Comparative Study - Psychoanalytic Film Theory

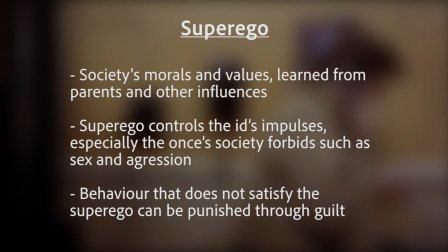247s
The superego also persuades the ego to turn to moral values instead of the immediate satisfaction from the id or the realistic goals.
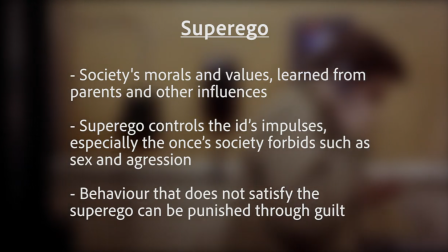255s
Behaviour that does not satisfy the superego can be punished through guilt. It can also be rewarded through a proud feeling after behaving properly.
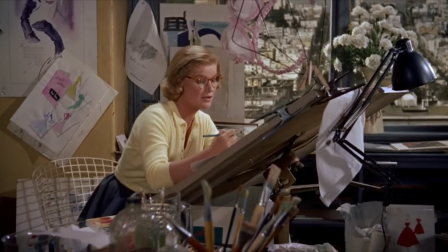263s
This is shown through different cinematic elements. This scene in Vertigo takes place at the beginning of the film.
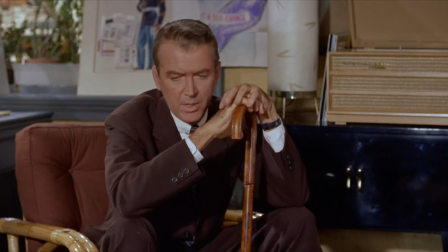269s
It is a conversation about Scotty's incident on the roof. Scotty is damaged from midnight and has since then gone vertigo.
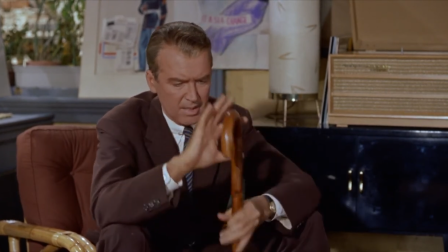276s
He feels guilty for what happened. The people around him, including Midge, tell him it is not, which can represent society's morals and values.
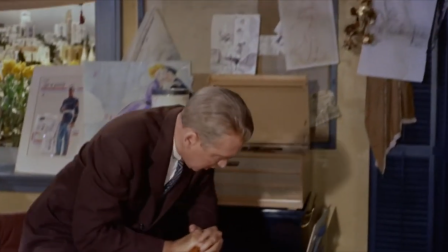284s
One element Hitchcock uses to show this is through stabilizing the camera using its shallow depth of field and dialogue.
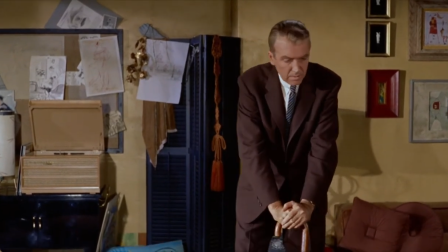292s
The costuming and color palette play an important role too. The costumes are professional and elegant.
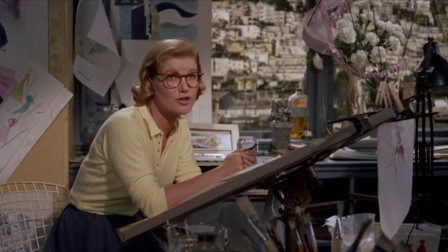298s
There is a low saturation and a yellow hue. This signifies a sickness and naive theme.
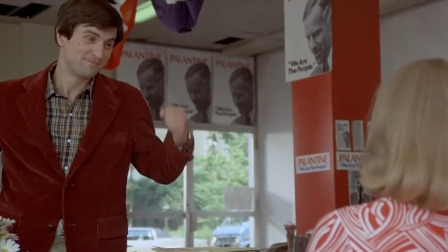304s
In Taxi Driver, this is the first encounter between Travis and Betsy. It is inside the New York campaign office for Charles Palantine.
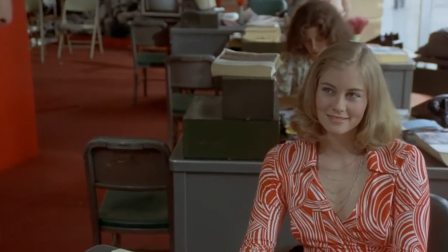311s
It is an invite for a date. Travis looks very clean and appropriate as for social standards.
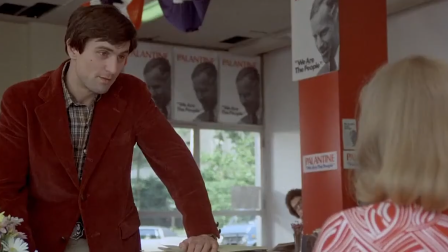317s
He is very polite and behaves properly. This results into a date appointment at 4pm.
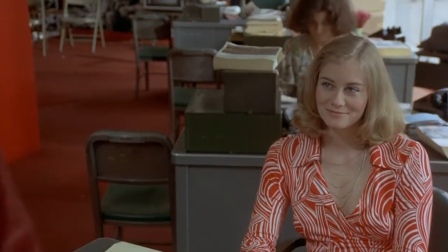323s
Scorsese also uses color palette and costuming to portray Travis' super ego. Travis' costuming is bright, colorful, and elegant.
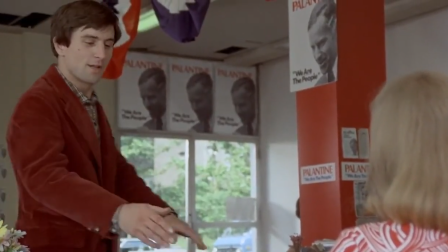330s
There is a low color value and a minor red hue. These elements signify passion and power according to the film color scheme.
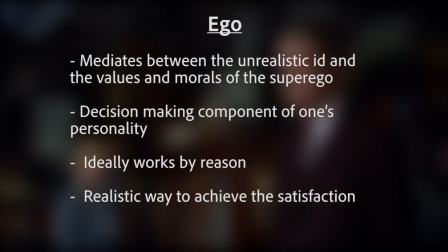337s
The ego develops to mediate between the unrealistic id and the values and morals of the superego.
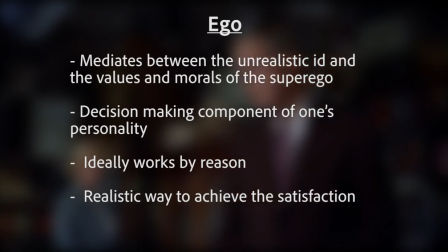343s
It is the decision-making component of one's personality. The ego ideally works by reason.
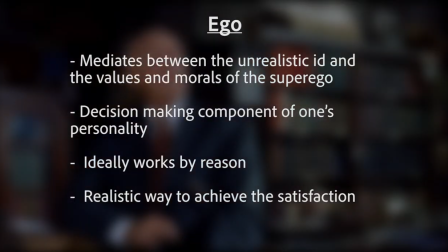349s
It focuses on a realistic way to achieve the satisfaction of the id, taking into account of the superego.
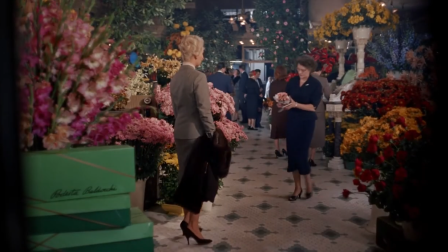354s
The Ego is further developed into the film through lighting and colour palette. In this medium shot scene, Scotty has followed Madeline, who really is Judy,
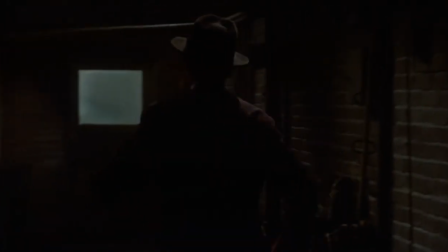363s
into Flower Shop and is gaining satisfaction from spying on her from a door creak without her knowing. He has gone through great lengths to follow her without her knowledge.
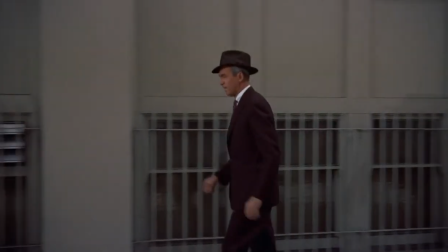372s
The battle between the id and the Ego are seen when he rushes back out the way he came into his car before Madeline is able to return to the car.
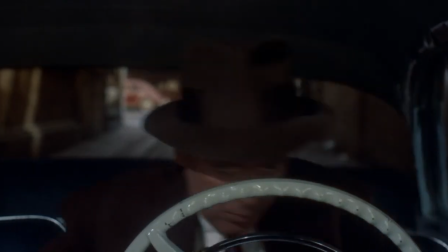379s
Three-point lighting is used in the scene along with the use of natural light. This adds on to the triadic colour palette which empowers the ego.
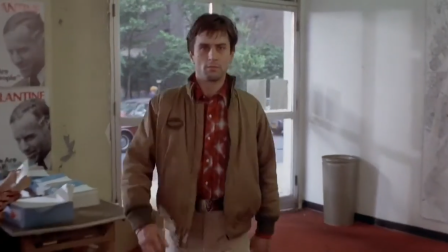387s
Travis returns to the campaign office to confront Betsy.
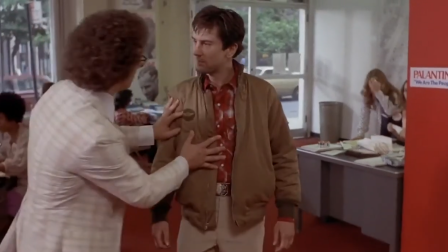390s
She won't return any calls or stay in contact with Travis after the very awkward second date at an adult cinema.
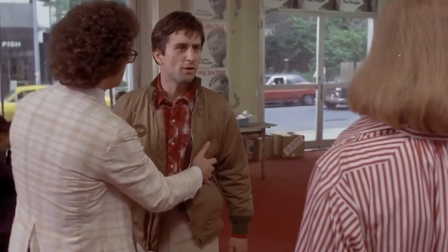397s
The composition and colour palette changes from the first encounter. The costuming is very different.
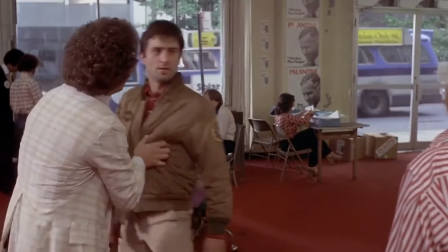402s
It is dark and scrappy. The colour palette has also changed and is contrasting. It has pink and red hue with moderate saturation.
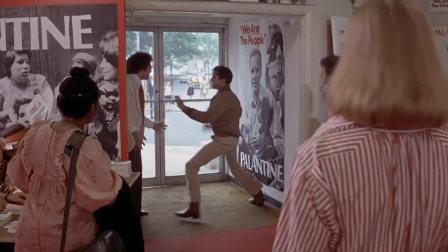409s
Foreshadows anger and danger and violence according to the film color scheme The id is
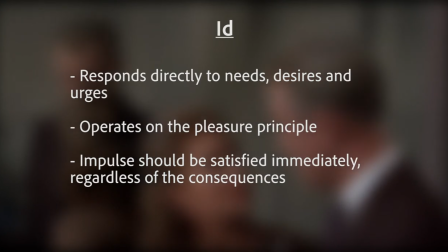414s
impulsive and the unconscious part of our psyche Which reacts and responds directly to needs,
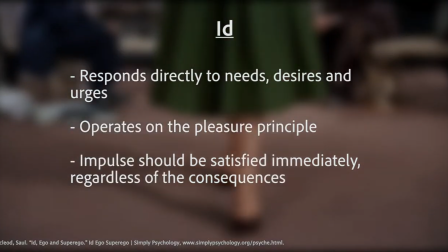420s
desires and urges The id operates on the pleasure principle Which is the idea that every wishful impulse should be satisfied immediately regardless of the
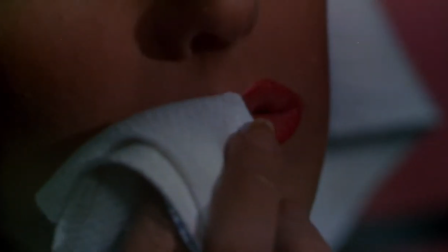429s
consequences This type of process thinking has no comprehension of
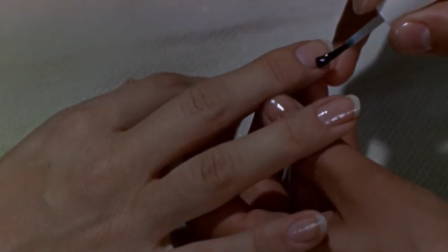433s
objective reality And is selfish and wishful nature Yet again,
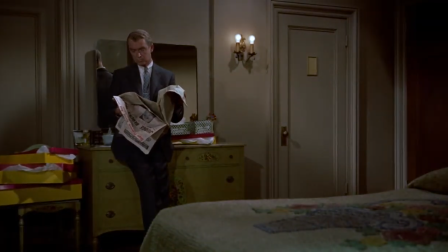438s
both directors use the intensified colour palette to represent the psychoanalytic point.
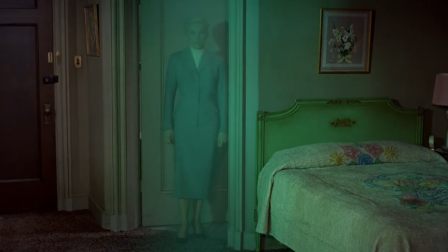443s
Near the end of the film, most of Scotty's id is seen. We see that he has become obsessive and impulsive around Judy's appearances.
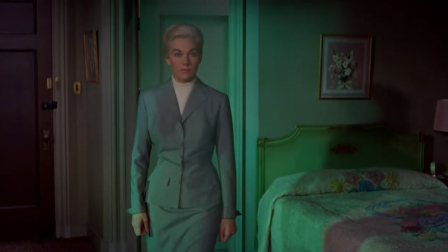451s
He wants a suit that Madeline had worn and sends her to a beauty salon where her hair and makeup are completely done in Madeline's style.
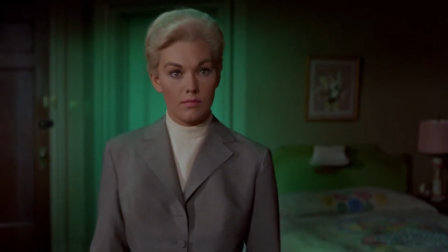459s
Scotty's final development is seen in Judy's apartment and the final confrontation in the well-known tower. We see Scottie's true id, he is aggressive, impulsive, which gratifies his desires and urges.
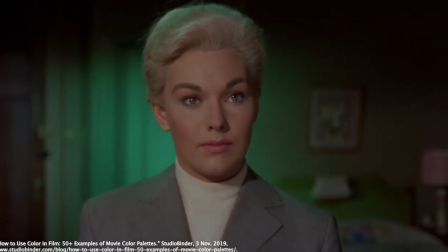471s
He does not take into account any consequences.
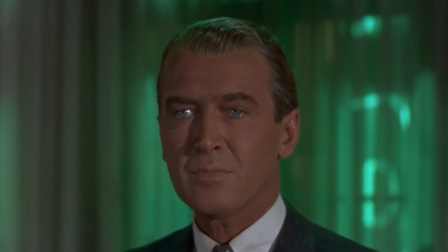474s
This is amplified through the use of an intense green saturation in the room, which is associated with obsession and impulses.
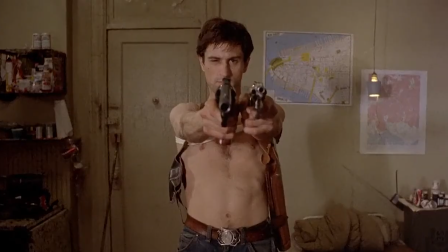481s
Like Vertigo, most Travis's id can be seen near the end of the film.
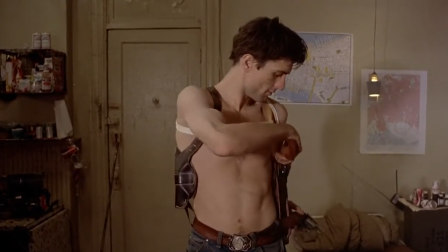485s
Aggression can be seen when Travis faces the mirror and practices the way he pulls his gun from his holster.
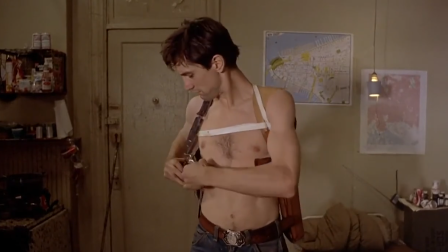490s
He is also obsessed around his looks.